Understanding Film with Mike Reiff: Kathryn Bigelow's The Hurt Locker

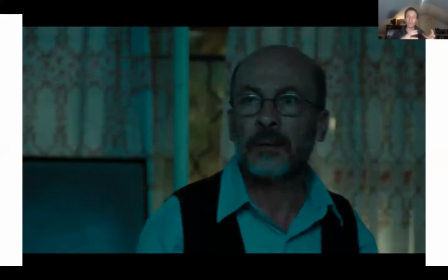1225s
And so we have this moment and these pepperings throughout the film that Iraqi culture isn't very much so, you know, put aside the religion and the history. Although, of course, we have plenty of Islamic Muslim Americans, but we have a sense that there are these pockets, even under war,
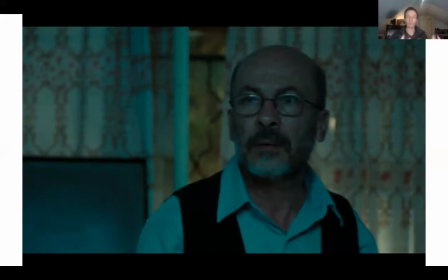1242s
that are just like any other westernized or developed areas, just that have been under for many years the reign of Saddam Hussein and now, of course, the occupation.
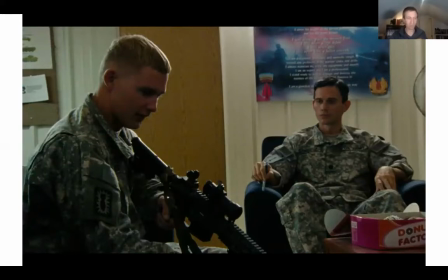1252s
the film in terms of u.s soldiers right the main characters uh talks a little bit about sort of mental health and ptsd we have a character on the left who feels as though he'd failed a compatriot and so he's wrestling with that guilt but it's not a major element of the film
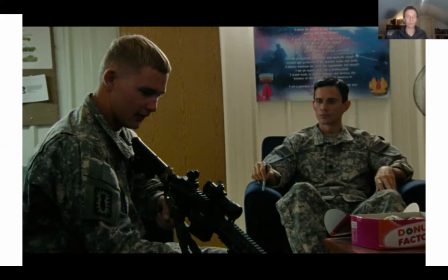1267s
there's other films like stop loss that that consider that a little bit more of the same time period more importantly um
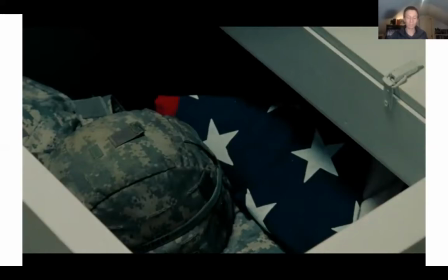1274s
it's sort of uh or more prevalently um obviously the struggle with ptsd is very important. I'd also put out there Deborah Grannick's 2018 film, Leave No Trace is a great film about returning veterans struggling with PTSD.
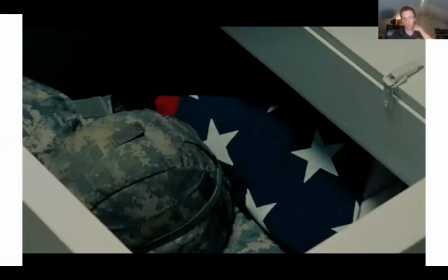1288s
But in this film, we have early on the sequence where Sanborn goes and pays homage to a fallen comrade and he looks in the casket and we see the helmet and some other things, dog tags are over here and also the American flag and its triangle.
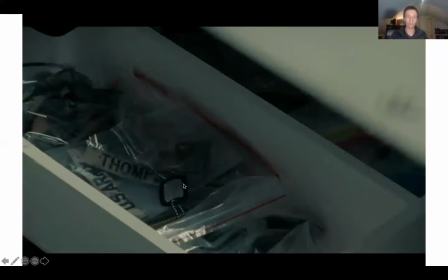1304s
And there's the dog tags there and there's so many fallen soldiers that sort of I'm just putting them in these little baggies and tossing them in this trough here.
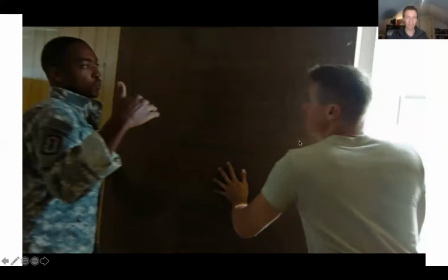1313s
Later on, when James arrives in Iraq from Afghanistan, there's a moment where he says, can we take these wooden boards off the window? And Sanborn's saying, well, we put the boards up there in case mortar rounds come into the base and lateral frags or lateral shrapnel might crash through the windows.
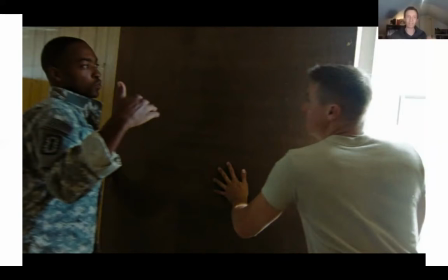1328s
And James says, yeah, well, but that's not going to stop a mortar round from coming through the ceiling. It's the kind of moment that tells you, okay, Lieutenant James thinks differently. But it's also the kind of scene where Bigelow is showing you all the tiny details that are peppered throughout this microculture.
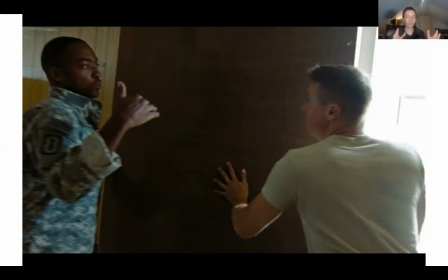1345s
The idea that there's boards on the windows, they're there in case there's mortar rounds. I mean, unless you've done the research, and she did research this quite well with Mark Bull, her frequent screenwriter. They also wrote together Zero Dark Thirty after this about the CIA and Detroit following. point.
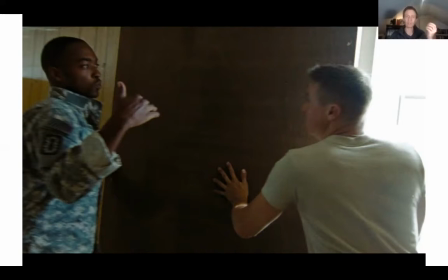1365s
This kind of extreme attention to detail and the practical nature of so many things happening.
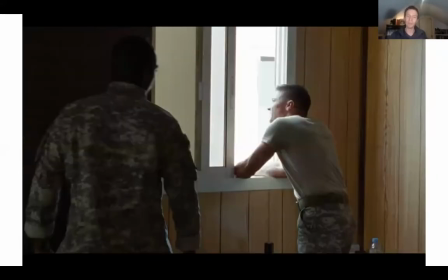1371s
Of course, in the military, quite a bit is practical. And then also this poetic moment where he looks out so he can enjoy the sun. It's a war zone, but he wants to have that ability to sort of take in a moment of relaxation.
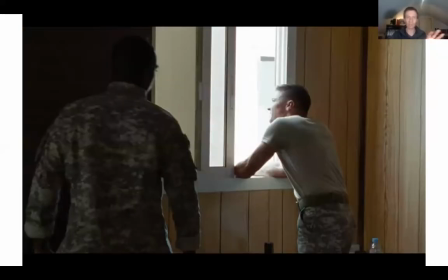1384s
Later on, we have a moment where sort of echoing that earlier sequence about an hour later in the film, we see that that James goes to bed with his helmet on.
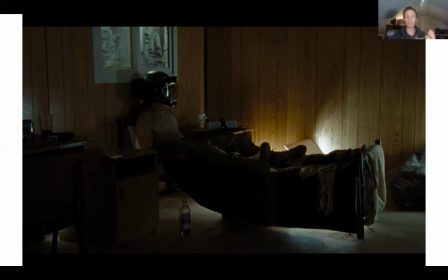1394s
Is it because of the mortar rounds that might come through the ceiling? Or more likely is it sort of, he's using that practical thing, that symbol. It's the helmet he wears when he wears the bomb suit as a way to cope so he can get to sleep at night.
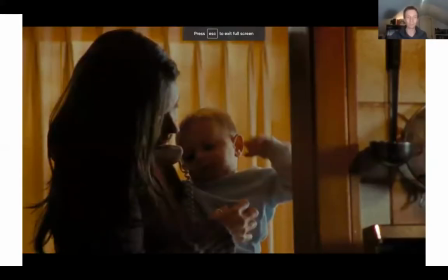1407s
It's not explained, it's not a dialogue sequence, it's just this visual image here. But finally, earlier in the film, as opposed to the last sequence, we get this moment where he calls home. and we see his wife here pick up the phone we see as his son and he can't answer he can't talk to her on the phone and so she just has to hang up
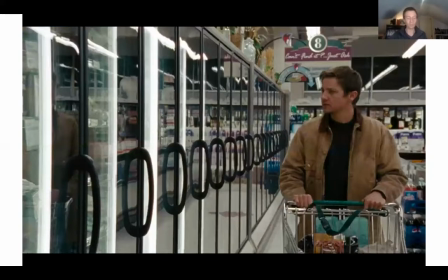1426s
she thinks it's him but she doesn't know and then there's a coda at the end of the film where he does go home and what's interesting about the sequence is it looks to you know an individual who's going to the supermarket frequently like any old supermarket we can tell through renter's performance this
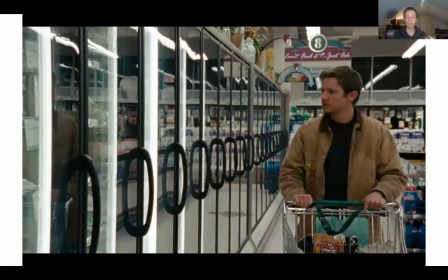1442s
is a very difficult and disassociating sequence we start off here and actually the shot begins just looking at the glass case, and we can see this warped image of Renner, the warped reflection, and then it pulls back,
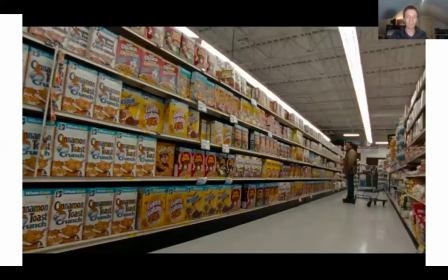1455s
and we can see him walking down the aisle, and then he's told by his wife to go get some cereal, and he says, where is the cereal? He doesn't know. He ends up here, and we have this kind of wide but angled shot.
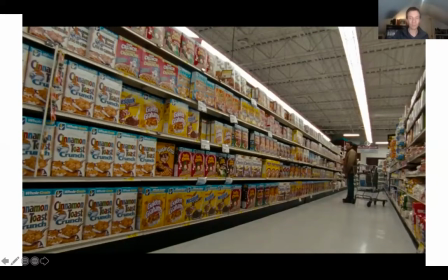1466s
It's the only one like this that also places Renner over to the right and downward, and we can see sort of this wall of cereal is very overwhelming to him,
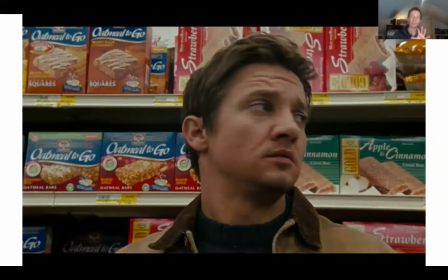1477s
and we have this very close-up and and also deep shot right so his face is in focus but all the I guess breakfast bars are also in focus which which sort of compresses the image almost again like he's being overwhelmed we get this cooler
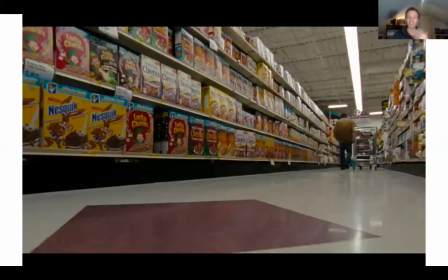1492s
shot where he looks and it's just more cereal and we cut back and it's you know he doesn't know what to do he's he's this master figuring out puzzles when he's in the war zone with the most dangerous things these IEDs he can't figure out what to get for the cereal.
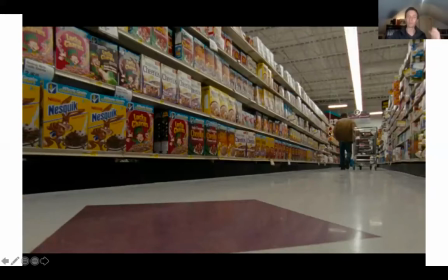1505s
It even hits this little tag here, sort of frustrated, right? I can't use my ability and the frustrations are boiling over. And even the way that we're sort of now looking up the largeness of that red square there.
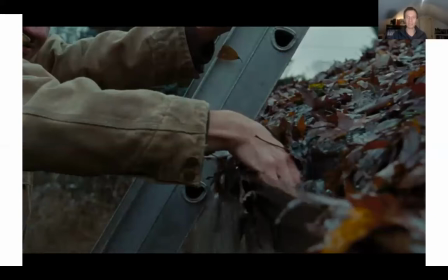1518s
We see also these mundane tasks he's doing at home. He's cleaning up the gutter. But even just the way this sequence is shot, dripping water, it's fall or near winter. Of course, it's a totally different kind of environment than what he's used to in the dry heat of Iraq. but also sort of this mundane task on his ladder at his house.
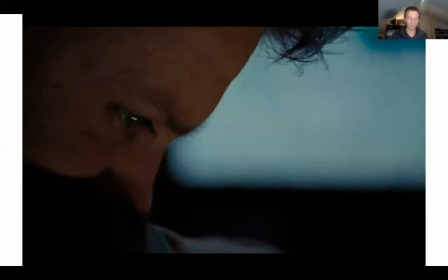1538s
We get moments like this where it's just a lingering shot of him looking into space with the static. He's clearly sort of trying to process some things that have happened overseas.
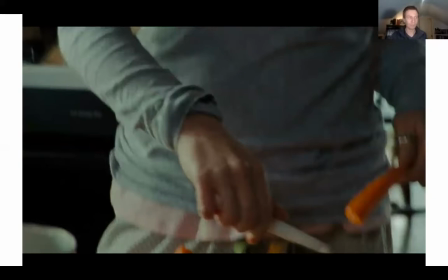1549s
And then moments like this where, you know, we may think, of course, that they're preparing dinner. Evelyn Lilly here playing his wife is just cutting up carrots, and he's talking about how he needs to get back.
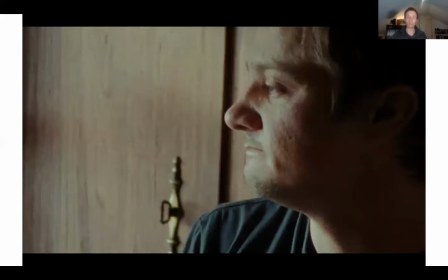1561s
He knows that bombs are still going off. Humvees are still getting destroyed. People are dying. And he's sort of looking out the window, hoping, you know, I shouldn't be here cutting carrots and, you know, cleaning up mushrooms.
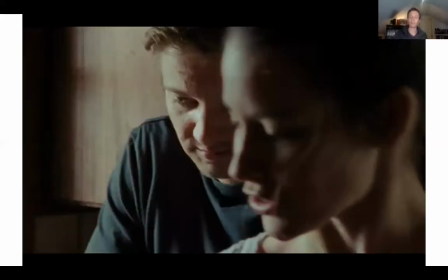1572s
I should be over there. We get this moment where she covers him up in the frame. And we get a sense here where she's like, can you just cut the carrots? And then she leaves. You know, you might read that scene and be like, well, she's unfeeling. But if we sort of look at it from her perspective, he's talking about death.
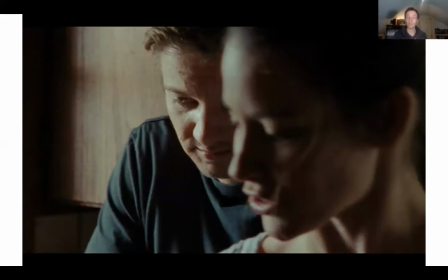1586s
He's talking about also maybe going back and putting himself back in danger when they have this infant son. She's in a difficult position too, as we learned that he's been doing multiple tours. He's defused 800 bombs. That's a long time away from home.
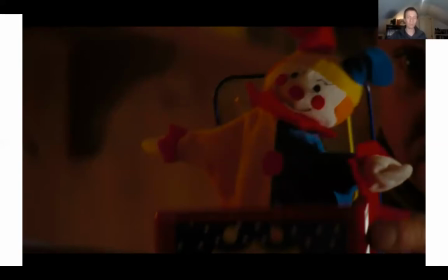1602s
We have this final dialogue sequence though at home where first of all, we have this kind of interesting symbolism of the jack-in-the-box, right? Like the earliest, I don't want to say IED, but so the earliest surprise, right? It pops out, this mechanical device of surprises.
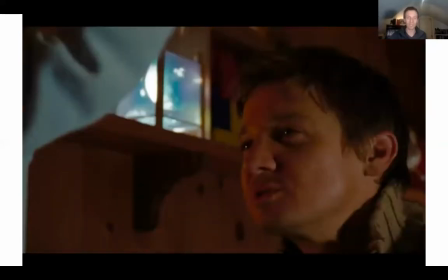1618s
But he's talking to his son, and he's talking about how, you know, as you get older, maybe you only care about two things, and maybe I only care about one.
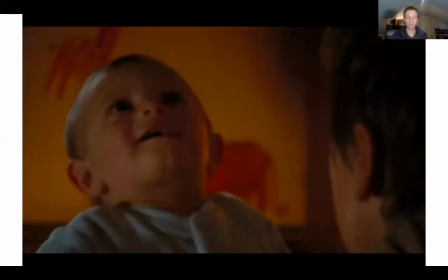1627s
It's a very sort of grim and sad scene. We see his infant son here is, even with all that hope and possibility, it isn't enough. And the implication is the one thing he only cares about now because of his intense experience is bomb defusal.
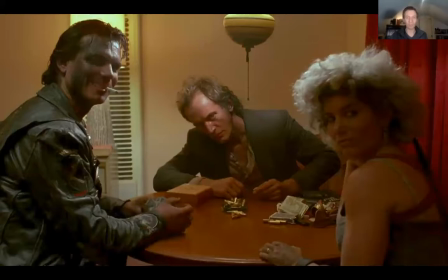1641s
What I think is important, this is a shot from Near Dark, though, we'll get there,
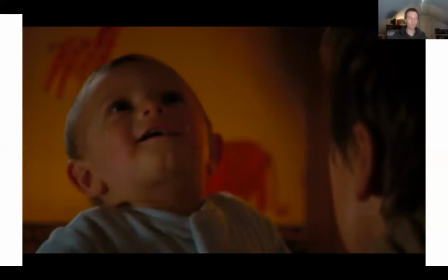1646s
is that throughout this entire film, so this is a very intense moment, and it's a very sad code in some ways we see his struggles at home. But I don't think it's just the fact that at home he doesn't have that adrenaline rush. I mean, I know the opening quote of the film is from Chris Hedges says, war is a drug. And that's true. That's an element of the film.
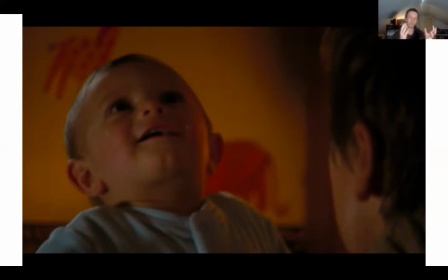1665s
But it's also about cultures. It's about sort of the microcultures that these characters exist within. When he's with his bomb disposal crew, it's just them. We really only see them interact with other soldiers and units rarely throughout the film.
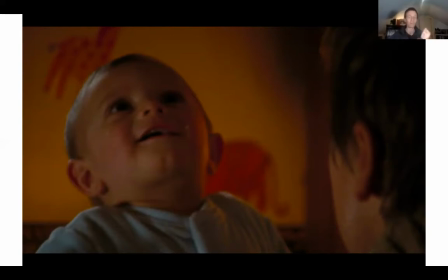1680s
It's really just those three, Renner, Sanborn, and the gentleman who's struggling with PTSD. we saw. It's just those three. So this micro community, and they're the only ones that fix bombs.
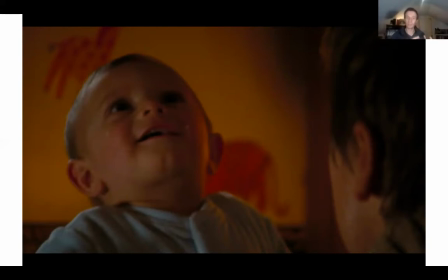1692s
They don't bring in, you know, 10 other soldiers to do that. It's just the three with the tools and the clippers and the wires and the bomb suits and all those trappings. When it gets home, that's another micro community. Also three, husband, wife, and child, but it's all the trappings are different.
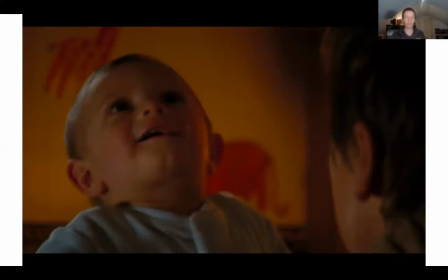1709s
All the ladder and the cereal and the jack in the box, it's the different items that he can't quite wrap his head around.